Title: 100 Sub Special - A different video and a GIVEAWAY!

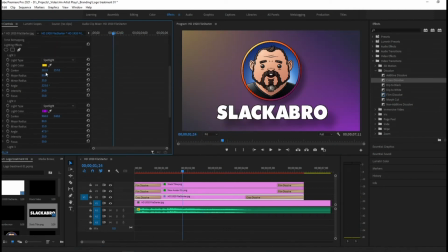I'm also adjusting the lights on the background,
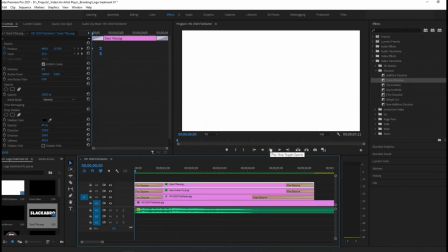and I darken the whole thing to give it a little bit more mood.
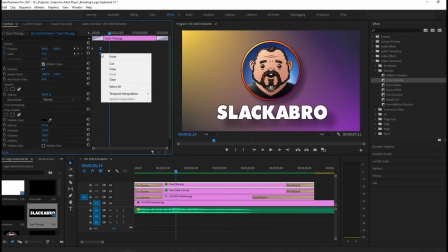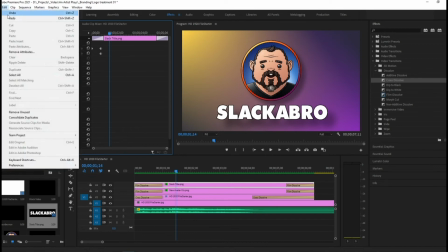I do start with a fade in from white, which I will eliminate before it's finished.
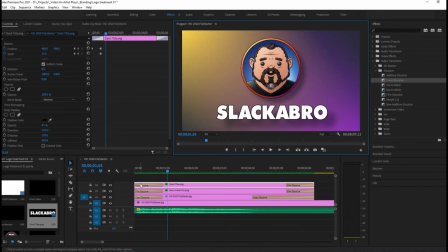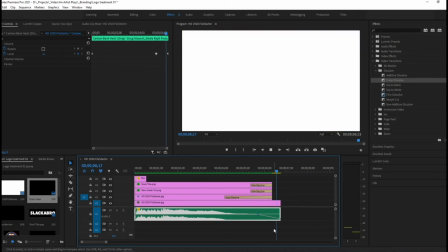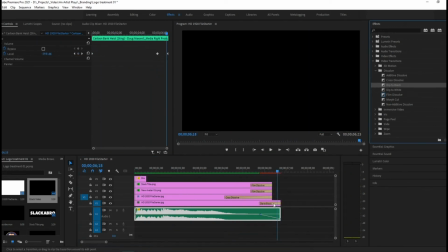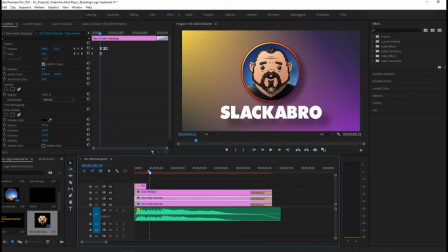So once that's done, I determined that I wanted to have the head within the logo do a little bounce as the whole logo bounces. So sort of a secondary animation, just gives it a little bit more life.
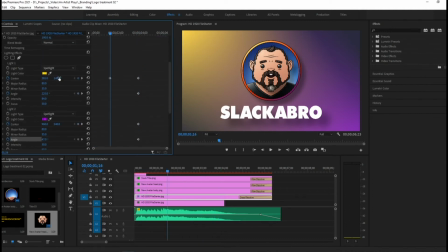So that was separated out and animated individually to have its own motion. I tune up the lights. I'm going to give them a little bit of motion. So as the sequence plays, the lights rotate into position.
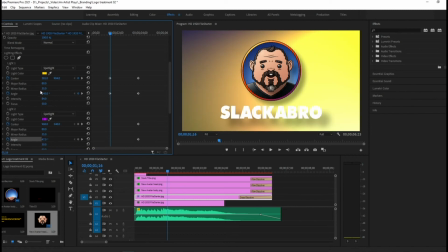Just adds a little bit more life.
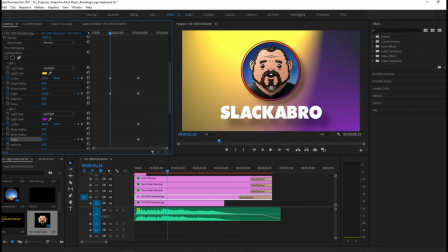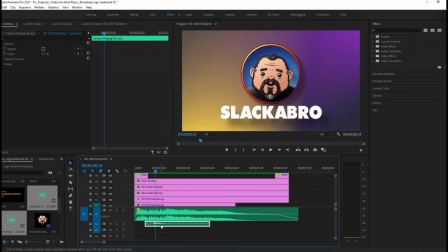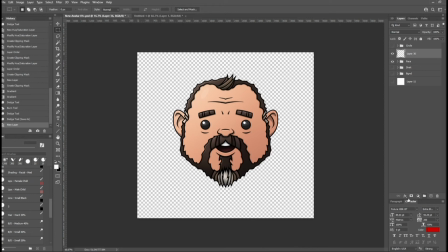So my final detail that I add is adding blinking eyes to the sequence.
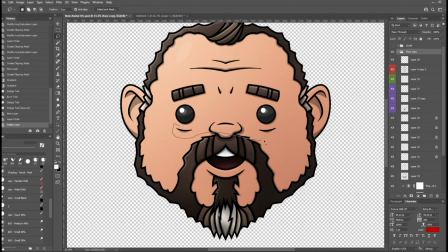So I bring it back into Photoshop, I create a second head,
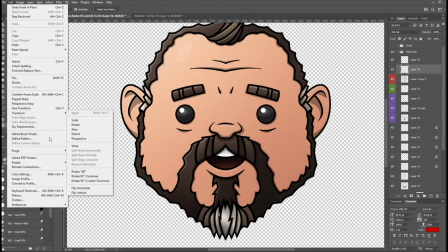eliminating the open eyes and creating a set of closed eyes.
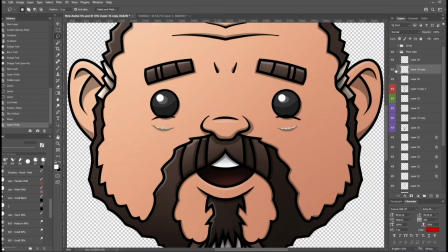So it's the most basic of animation, being only 2 frames, but we'll just add a little bit of life to the sequence.
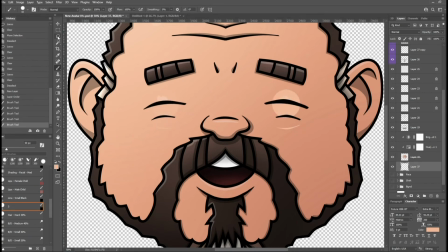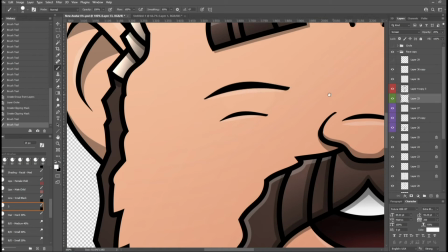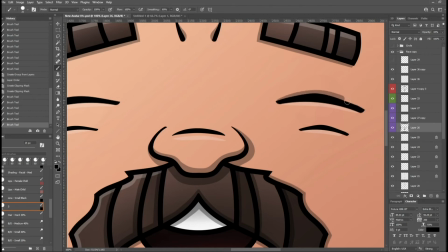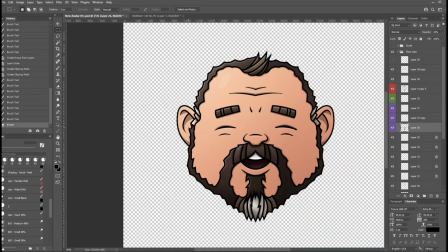So once that second head is created with the closed eyes,
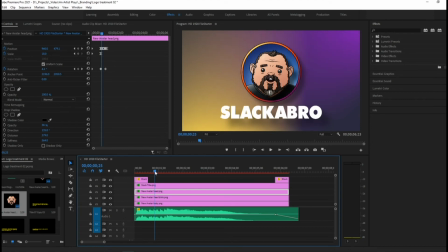I go back into Premiere and then determine where in the sequence I want the eyes to go from open to closed. So once when it bounces, and then it will do a couple of other blinks in a row, and then a space, and then a couple more final blinks at the very end.
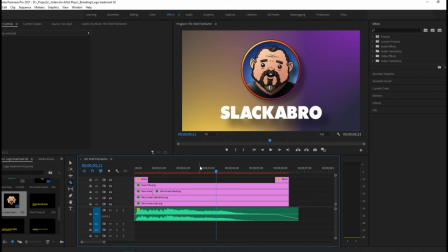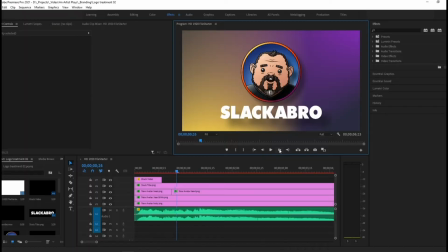So this is how it finally looks.
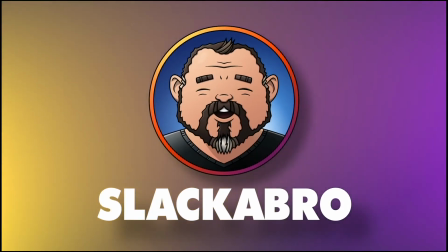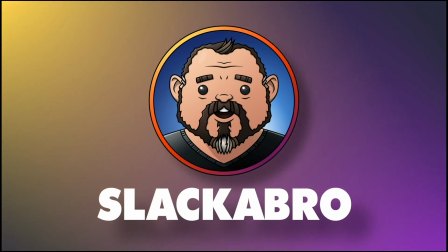And one more time.
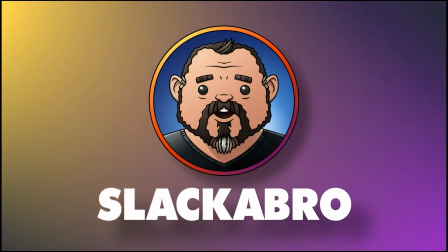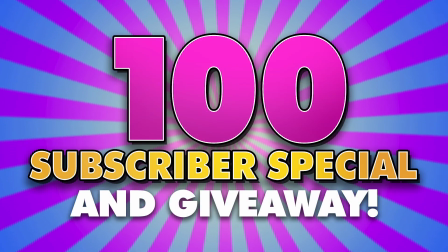All right, time for the big giveaway.
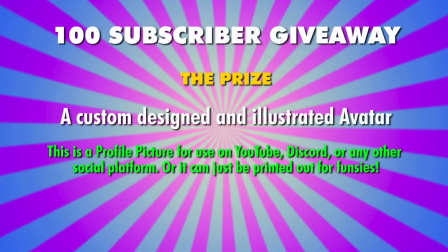To celebrate 100 subscribers, I'm going to give away up to 4 hours of my
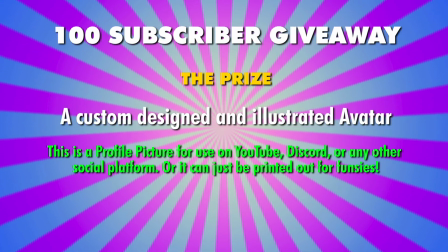design and illustration time to create a custom avatar or profile picture, which the winner can use on YouTube, Discord,
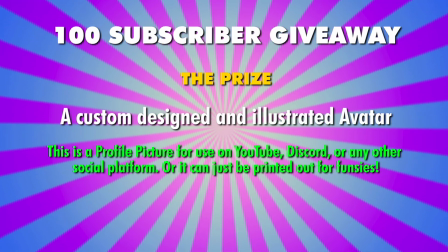or any other social platform that they choose. It can be printed or they can do nothing with it.
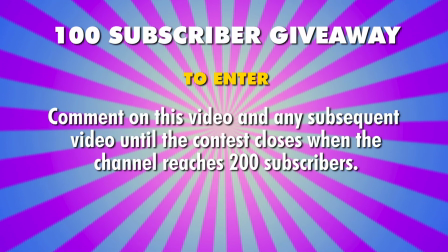Entirely up to them. To enter the contest, all you need to do is comment on this video
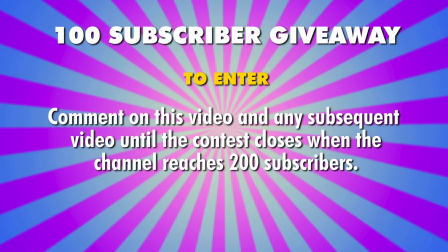or any subsequent video until the contest closes. Now the goal of the contest is to reach 200 subscribers.
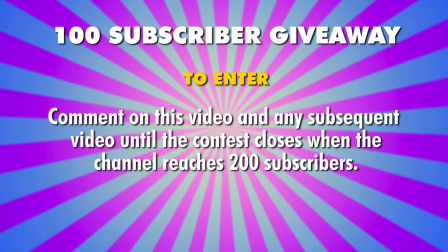So at the moment 200 subscribers is reached, the contest will close and comments will be randomly chosen.
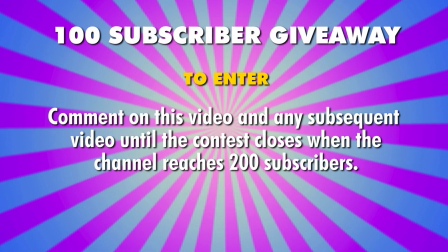So one comment will be randomly picked
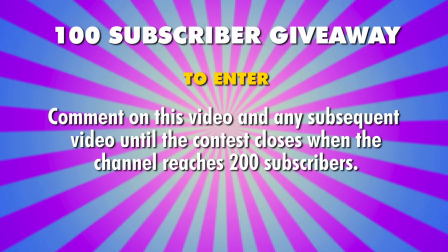from each video that is published between now and 200 subscribers.
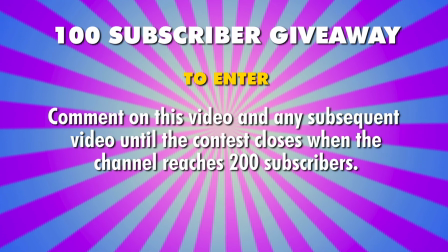And of those comments, one winner will be picked.